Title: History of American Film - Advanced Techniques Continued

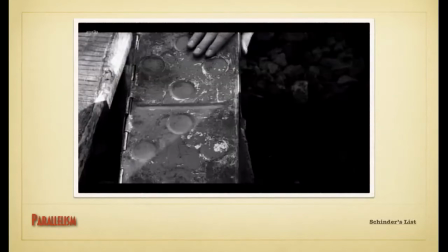1236s Get Les Ballons sardines, and try to find nylon stockings.
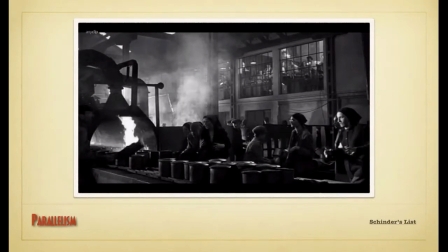1243s
Okay, so did you see the parallelism as he was talking in a separate, basically what seems like a separate scene almost? There's this overlay of the different events happening of what he said wanted to happen. So when he was like, we need sardines,
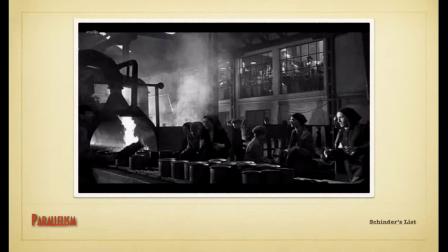1258s
it showed a shot of someone pulling up a railroad tie and pulling sardines out of the ground. We need the best cognac, Hennessy. It was probably a little hard to see over here. But you can see, as he's saying that word, you can see a bottle of Hennessy in a secret compartment in the back.
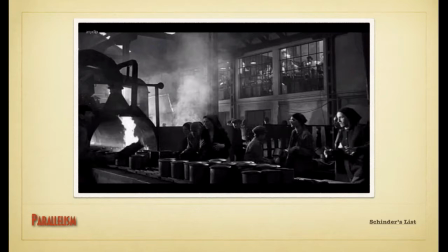1272s
So it makes the scene a bit more intriguing, yes. Because it was considered contraband by the Germans at the time. So wartime, in general, you have that because of rationing and that sort of thing.
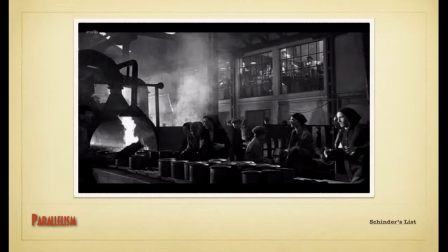1285s
And the Germans tend to take... This was set in Poland as well, where you don't want the Jews to have anything of, of value. Yes? They made it, but they didn't... They made it to be black and white, right?
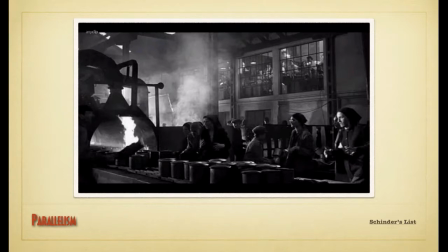1300s
Yeah, he shot it all in black and white, which makes it even more stark. He uses color in there as well. There's a little girl in a red dress that actually reminds me of going way back to actually the Great Train Robbery and that sort of thing, because when the Great Train Robbery uses color,
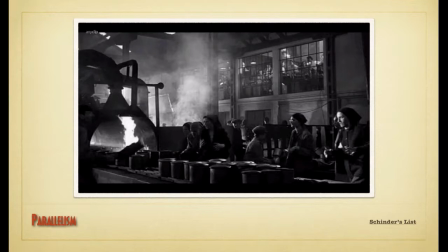1318s
there's a version that does, or even The Birth of a Nation from 1912, they use color. It looks very similar, so the influence of even those films. Why do you think they use black and white? He used black and white just, I think, to create a more starkness to the film. I think that's a big part of it.
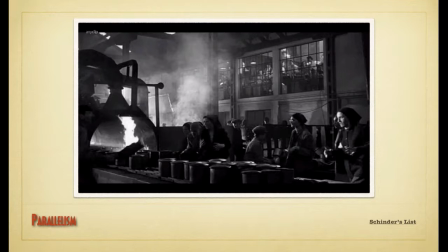1336s
It's set in 1940, late 30s, 40s. Kind of gives it that feel, but I think also it creates some opportunities, like using the red dress, and again, like some of the characters, like Ralph Fiennes is like the head SS guy,
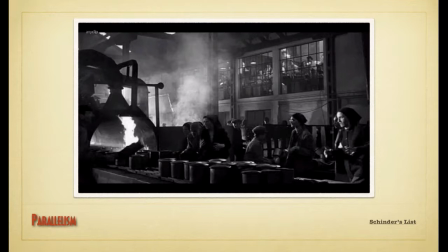1356s
and he looks, his acting, he does not come across as human. Like he's like kind of glassy-eyed and completely emotionless, and the fact that he is in black and white, I think, even brings that out a little bit more.
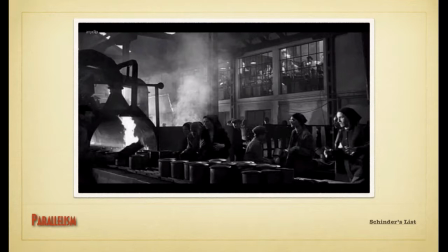1371s
So, questions on parallelism? Okay, symbolism, don't have a clip for you.
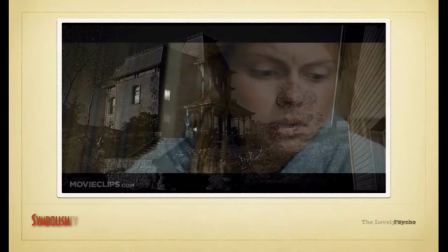1377s
This is not symbolism. But unless you have questions on what symbolism is, I'm going to move to the next one.
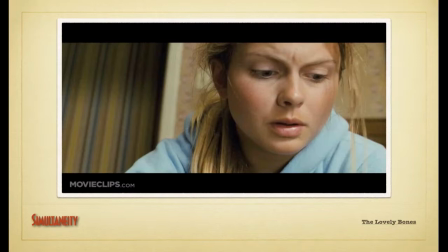1386s
Okay, simultaneity, is again where you have two events going at the same time. So what you have here is, this is from the movie The Lovely Bones, which again is a recent film.
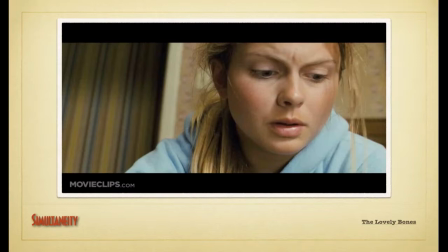1401s
But basically, this woman is in a man's house discovering something, and she's not supposed to be there, all right? And you suddenly realize that there's somebody else in the house.
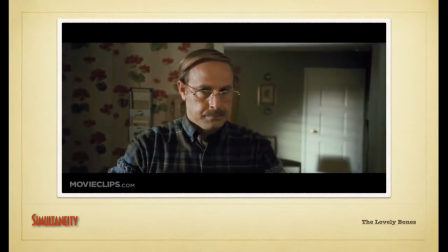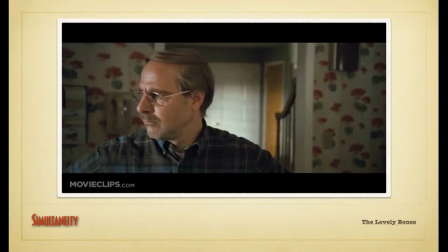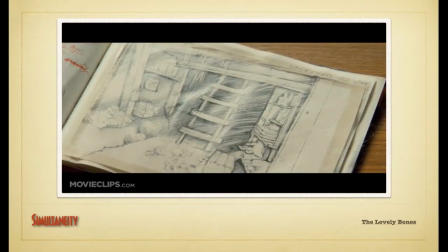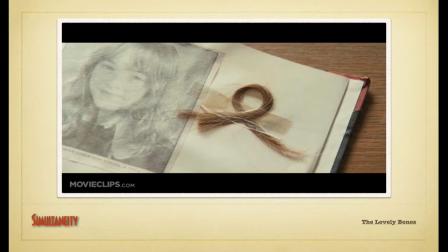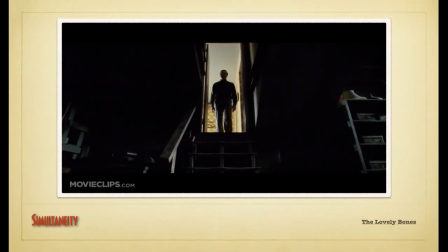1462s
So he's in another part of the house while she's upstairs.
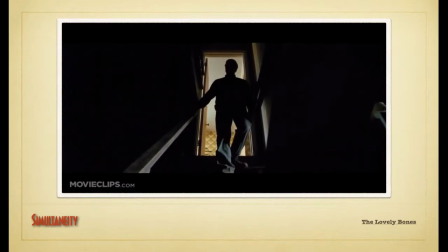1469s
You think. Or she could be down here.